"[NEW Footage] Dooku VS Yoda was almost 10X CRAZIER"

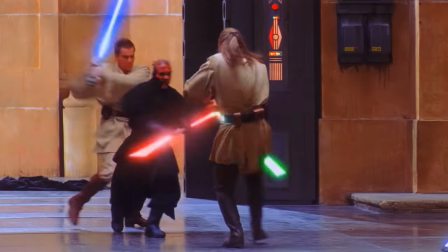Dooku almost fought against Yoda with two lightsabers. There's no denying that Duel of the Fates was the most innovative and ambitious lightsaber fight that we ever got.
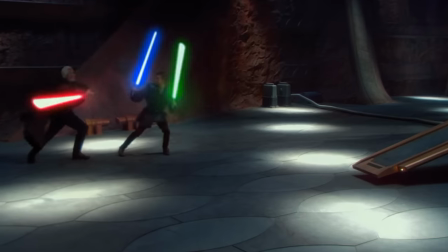So naturally, Attack of the Clones needed its duel to live up to that same hype.
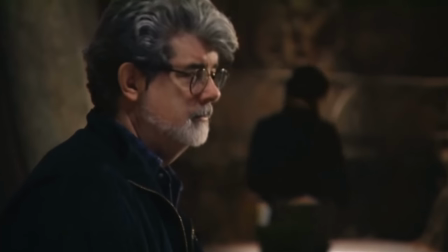With such big shoes to fill, this was going to be a big challenge, and George Lucas needed to do something that had never been done before.
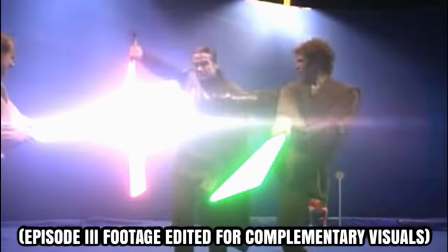But the original plan was just another two-on-one fight.
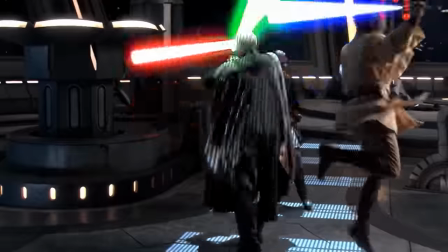At one time, I was going to have them both fight him at the same time, but that didn't really seem to work as well as me doing each one individually.
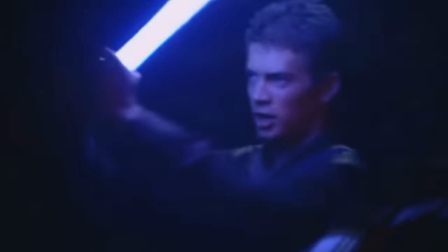The idea was that by having everyone fight one-on-one, it wouldn't be just another flashy lightsaber spectacle.
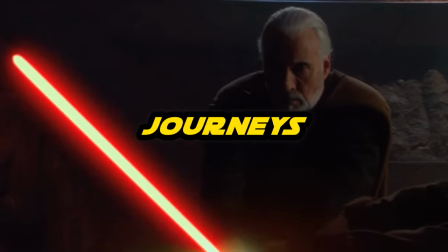Instead, it focuses on each character's personal journeys and how they're intertwined through the overarching story. You know, Nick Gillard creates a unique fighting style for each of the Jedi, and how it sort of reveals a certain element of their personality.
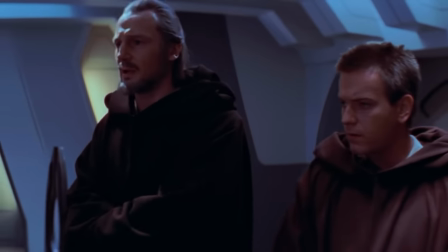You see, Qui-On was like the ideal master,
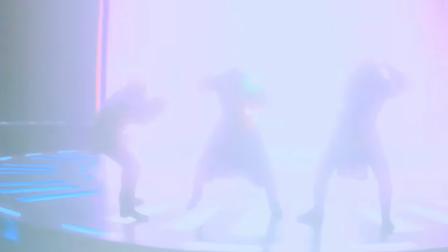and naturally, he and Obi-Wan had the perfect master and apprentice bond. so they were able to work as a team against Maul, and for Maul to have any real chance of defeating them,
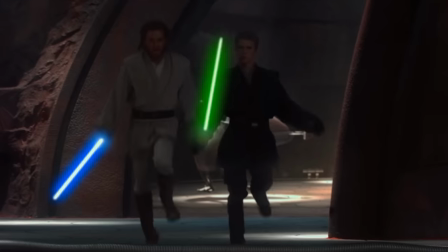he needed to separate them. This wasn't the case for Dooku, because during episode 2, Obi-Wan and Anakin are far from the perfect team.
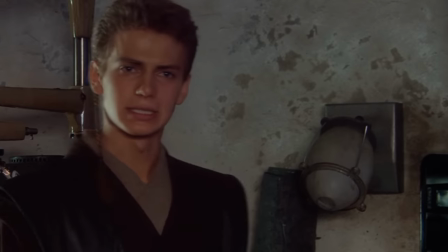It's all Obi-Wan's fault. He's jealous. He's holding me back.
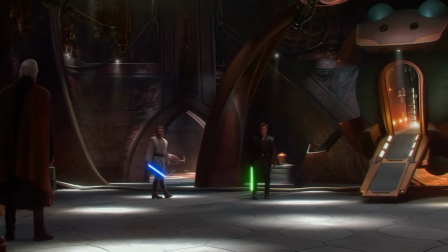Obi-Wan starts telling Anakin, we'll take him together, but the Padawan's fatal flaw is his lack of patience and need to prove himself.
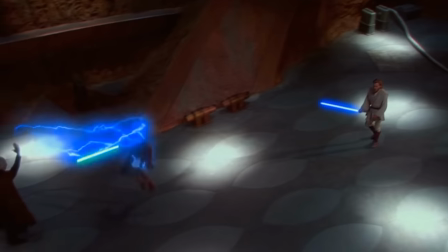We're going slowly on the left. Now! No, Anakin, no! No!
Anakin maybe loses control a little bit, and some of the darkness emerges,
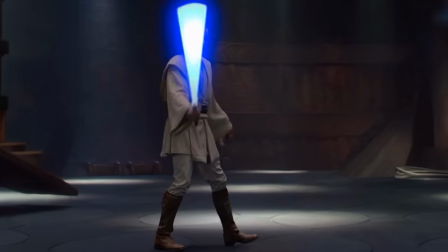whereas a Jedi normally would have to be much more in control of the situation.
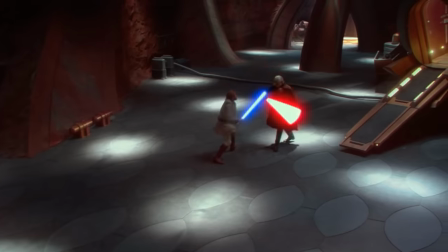At this point in time, Obi-Wan is a bit of a better Jedi than Anakin, but he's still no match for Dooku.
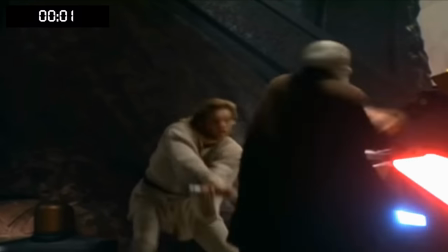On screen is actually a few seconds of extended footage from this portion of the fight, but the significance is that it's intentionally short.
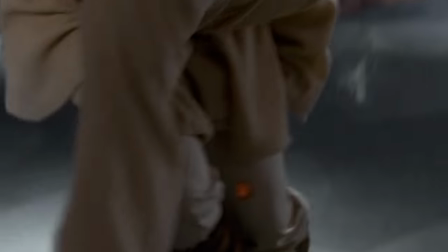From their first clash, it takes the Sith Lord only 33 seconds to defeat Obi-Wan.
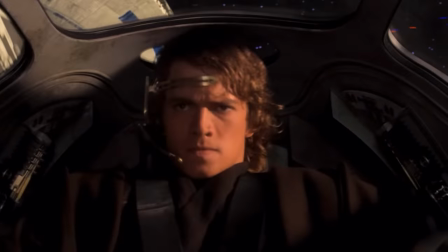This complete and utter failure of a fight allows us to see how much Obi-Wan and Anakin have grown and matured over the course of the Clone Wars when we see them finally duel Dooku again.
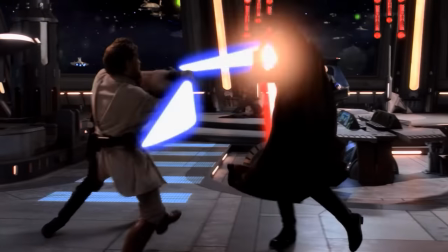For one, they're so much more like brothers in Episode 3, and now they're actually a pretty good team against Dooku, just like how Obi-Wan and Qui-Gon once were.
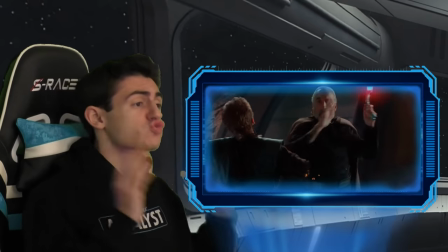And on top of this, we see how much more powerful Anakin has become. He and Obi-Wan both got destroyed in less than a minute last time, but now it's Anakin who's actually able to best Dooku.
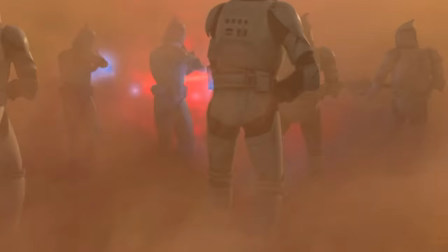Anyway, let's get back to the Attack of the Clones fight.
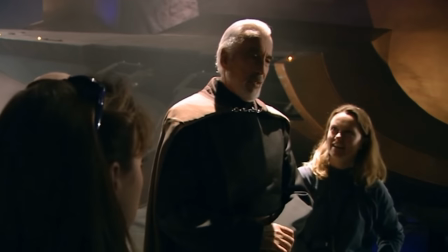Sure, the emphasis was on the storytelling aspects, but at this point there was nothing really making this fight unique.
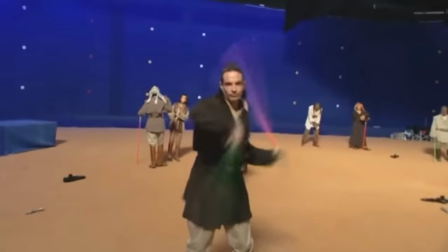So that's when George ordered Nick Gillard to come up with some choreography for the dual wielding style of Jar Kai.
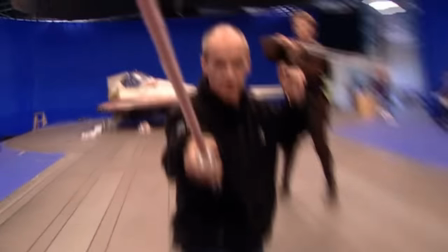Nick Gillard is the fight master. Brilliant man. He choreographs the fights. He's really good at what he does. He brings a story arc to the fights. Obi-Wan knew his apprentice didn't stand a chance.
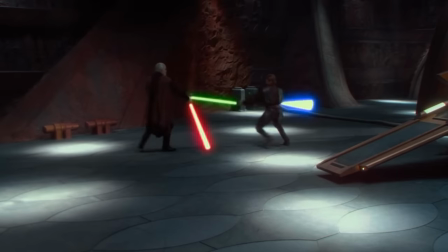Throwing Anakin that second saber was just like a Hail Mary to maybe catch Dooku off guard, but let's be honest, it's a pretty disappointing sequence.
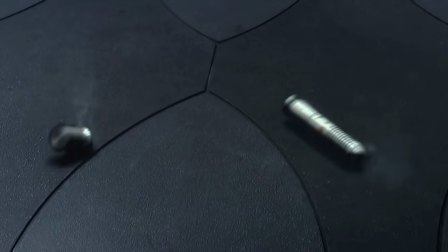Dooku disarms the green blade in literally 5 seconds, and I think Anakin knew he was outmatched, so he tries something desperate and kills the lights.
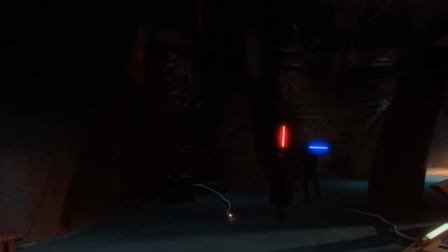I really don't know why he thought this would be an advantage, but I just have to say, this is easily the worst part of the entire duel.
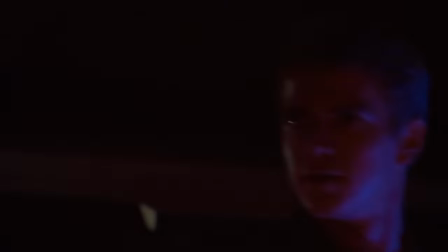This isn't edited, this 10 second close up shot of nothingness is actually in the movie. I'll never understand why George loves these close up shots during the duels instead of wide shots.
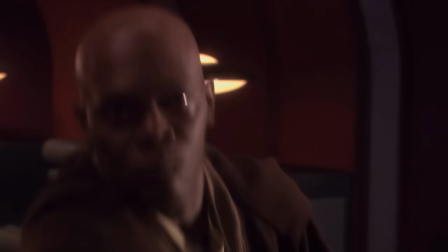He did the same thing with the Palpatine and Mace Windu duel and just wasted some beautiful lightsaber choreography.
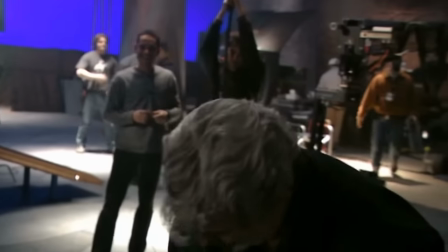George can do so much right, but sometimes it's just like, what are you thinking, man? Anyway, here's another little bit of deleted footage from Dooku and Anakin's duel.
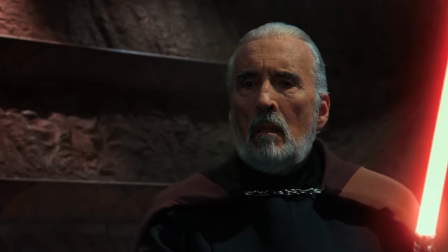Again, nothing major, because all of Dooku's quick victories are purposeful to prove that he's a genuine threat.
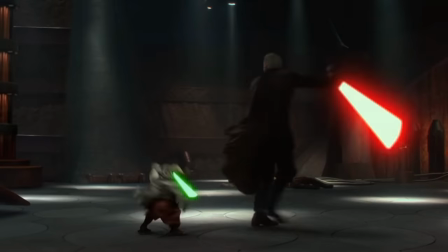The big surprise of Attack of the Clones is the debut of Yoda's lightsaber skills, and they needed a proven adversary who was worthy of facing off against the legendary master.
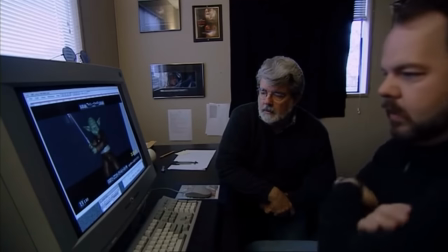And I was sort of dependent on that surprise.
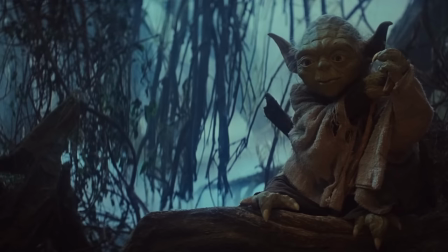I very much liked the idea from Empire Strikes back when you first see him is he's this funny little green frog living in the swamps and
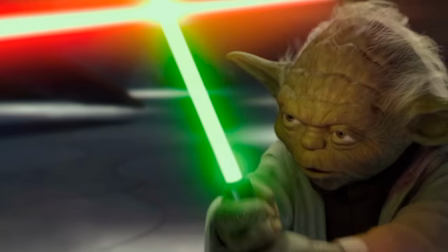then eventually you realize that this is a great jedi master well in this sequence it's the same idea you have this funny little wizened old man who's
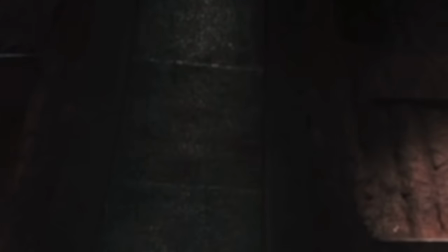very old and walks with a cane then he pulls out his laser sword and he jumps around like a kid and he's really powerful as excited
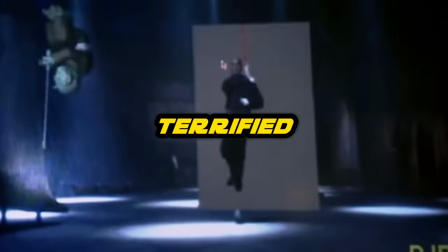and passionate as george was about this surprise he was also very terrified for one there was the challenge of actually creating a realistic Yoda that was entirely
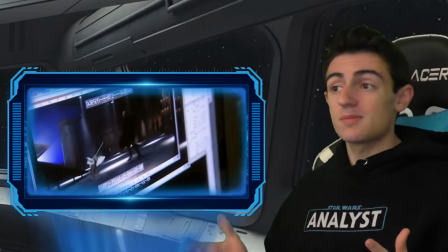computer-generated, and the other big worry was that the tiny frogman might look goofy jumping around the six-foot-tall Sith Lord.
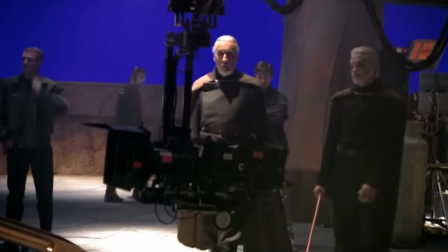If not handled just right, it's gonna look silly. So when they were filming the duel, Christopher Lee and his stunt double Kyle Rowling were just doing the fight against nothing.
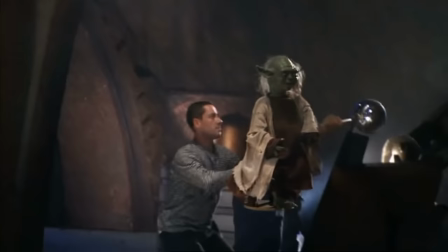All they had to go by was this Yoda model that they would run around the set with to give an idea of where they should be swinging their lightsabers.
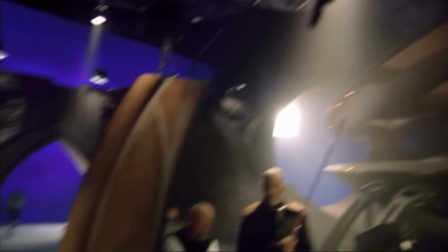In some respects, it's more difficult because you don't know what is in front of you.
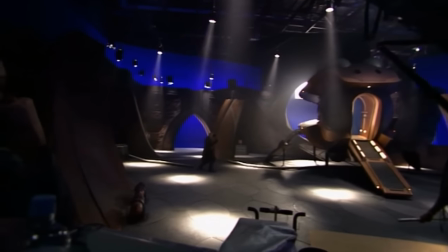Since George Lucas was so worried about how this would turn out, he just decided to film a variety of different lightsaber choreography as insurance.
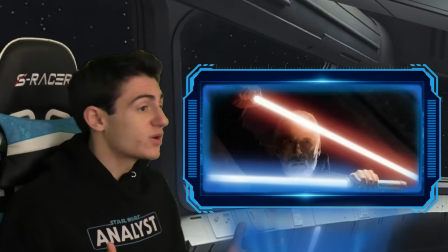This way he could pick and choose whatever actually worked.
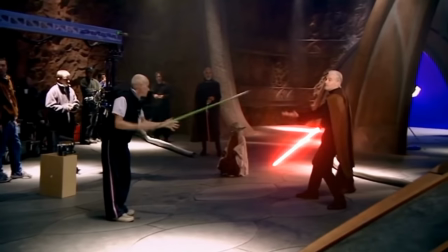In one version, Dooku begins getting overwhelmed and uses both his red and Obi-Wan's blue lightsaber to better defend against Master Yoda's acrobatic Ataru style.
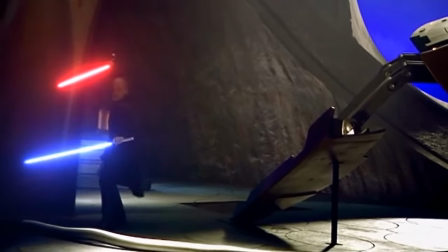Like Darth Vader, Dooku is also a fallen Jedi. So having him wield a blue Jedi lightsaber just like he did back when he was Yoda's apprentice could have maybe brought more dimension to the character.
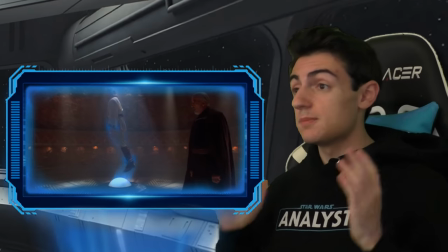A lot of people claim that Dooku is really boring and came out of nowhere,
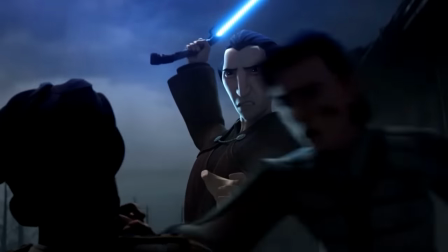but ask anyone who's seen The Clone Wars or Tales of the Jedi, and they'll tell you how interesting and complex his character really is.
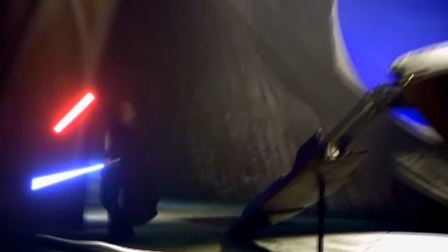Ultimately, George Lucas liked the way the scene looked, and decided it was better off without this dual-wielding sequence.
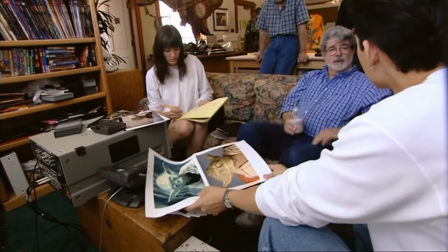It's just the very first rough thing, but you do get a sense of what he looks like, and I think he's going to work out great.
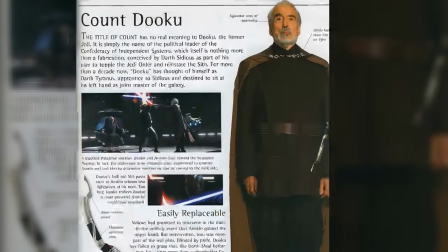Although in the novel Labyrinth of Evil, it's mentioned that Count Dooku was disgusted by wielders of two lightsabers,
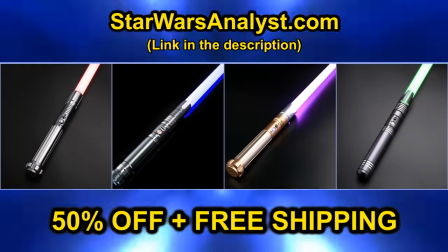and believed that a true Jedi should be capable of surviving with just one. So this dual-wielding sequence would have made Dooku a bit of a hypocrite.
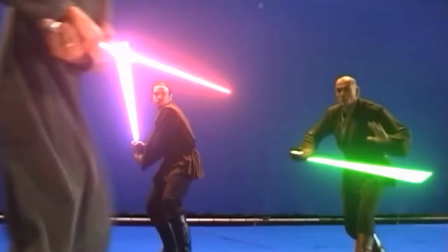Do you think George made the right call removing it? Regardless, getting rid of this extra Palpatine vs. 4 Jedi choreography was definitely one of George's biggest mistakes, so tap right over here to watch this absolutely insane extended footage.